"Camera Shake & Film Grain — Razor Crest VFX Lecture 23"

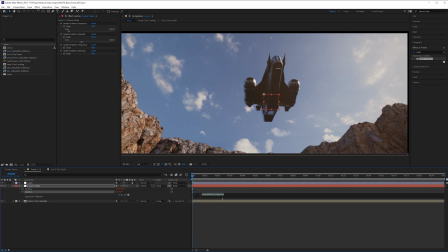8:00 I can alt click over the rotation stopwatch and zoom in on this type in wiggle grab the expression pick whip for the shake rotation frequency comma shake
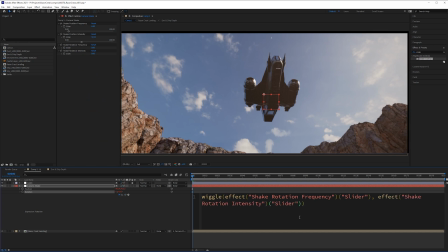8:16 rotation intensity and then numpad enter or just click off to the side somewhere and now the rotation is bound to this expression which takes in two parameters so the wiggle expression requires how often is it going to change and by what amount is it going to change basically if i open
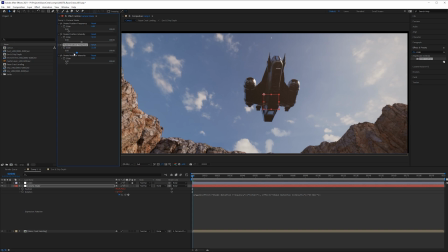8:35 up these sliders here and then i say for the frequency i want it to be 13 times a second and then for the intensity is going to be
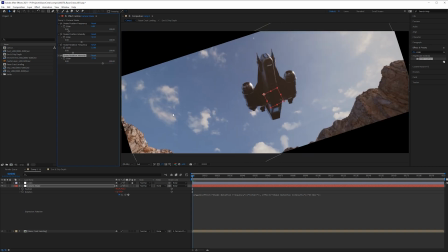8:43 like this which looks ridiculous and then as we move around if we were to just play this forward this is going to look absolutely ridiculous because every few every few frames this is going to be like completely
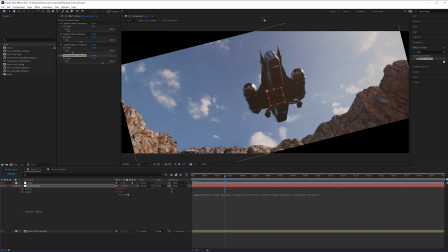8:56 completely wrong okay that's what it does but we're not going to do anything silly like
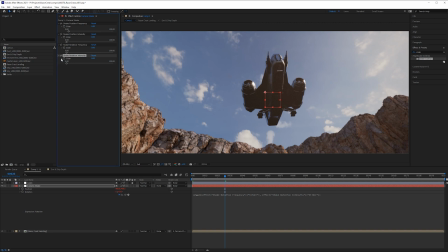9:01 that we're going to be very very subtle and you don't actually need these slider controls to be open because the slider is pretty useless to be honest it only goes from zero to a hundred and most of the time you want something that goes to whatever number that you want it to go
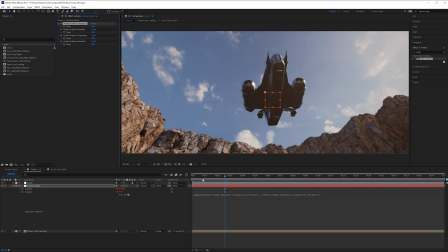9:14 to so even negative numbers if you want okay so instead we're going to go to like around frame 30 or so i can actually close this camera shake layer i don't need that open anymore and at frame 30 we're just going to simply animate all of these on so these all need to
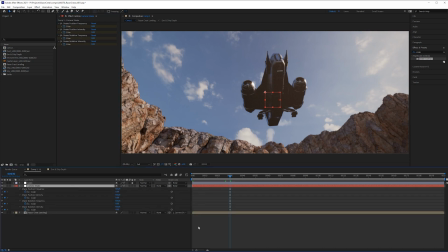9:29 be blue click u and then you can see all those channels have been activated. I can select all of those, click F9, and that just makes them eased in. And then we can go forward to about when the ship is about ready to land, like, I don't know, 150 or so.
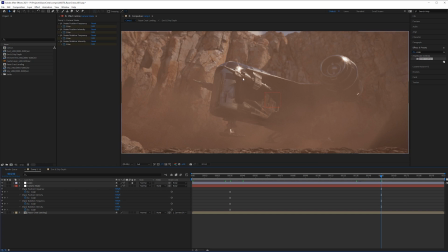9:46 And then at frame 150, the amount of time, like how many times the position changes per second, we could do something like one, so just once per second. And then how much does it move? well we can say the five pixels you can say 10 if you wanted to have a little bit more and then for
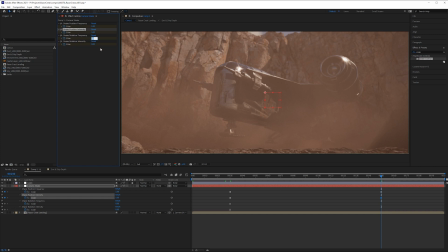10:05 the rotation this is what you have to be careful on the rotation i think you're it's far easier to see if the camera's rotating from side to side a lot more apparent and it's a lot more nauseating so let's do something pretty low so 0.5 means once every two seconds
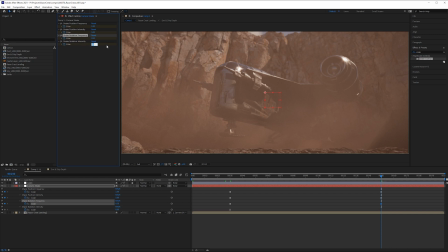10:22 and then for the rotation intensity we could do something like 0.5 as well now these you're going to have to check if to see if they're good but i don't want to see like a lot of really high frequency jittery shake okay it should be pretty pretty subtle if you just wanted some
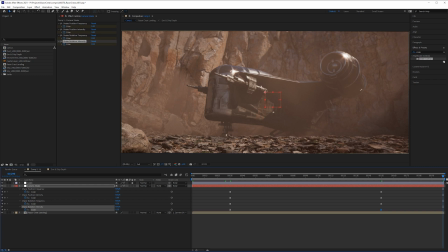10:38 kind of like super smooth rocking motion that would be okay as well but the point is it is supposed to give a little bit of vibration as it's coming into land but it's up to you to figure out how good it looks with your with your composition, your camera, and the overall ship animation.
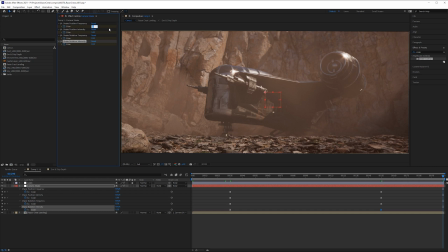10:54 At the end here, I recommend not doing like 100% zero because there's really not that many frames for it to suddenly land and stop shaking. So let's just reduce these values by, we can say half on this one, maybe point, maybe two on this for the frequency, we do 0.1,
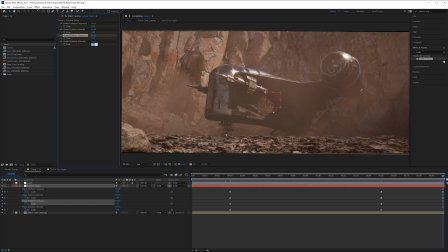11:13 maybe for the intensity 0.25, or maybe even a little bit less than that 0.15 up to you okay now let's go all the way to
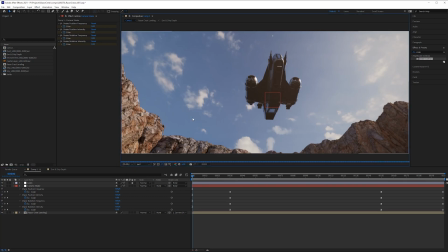11:22 the very beginning I'm going to set this to half resolution and then let's see how this looks right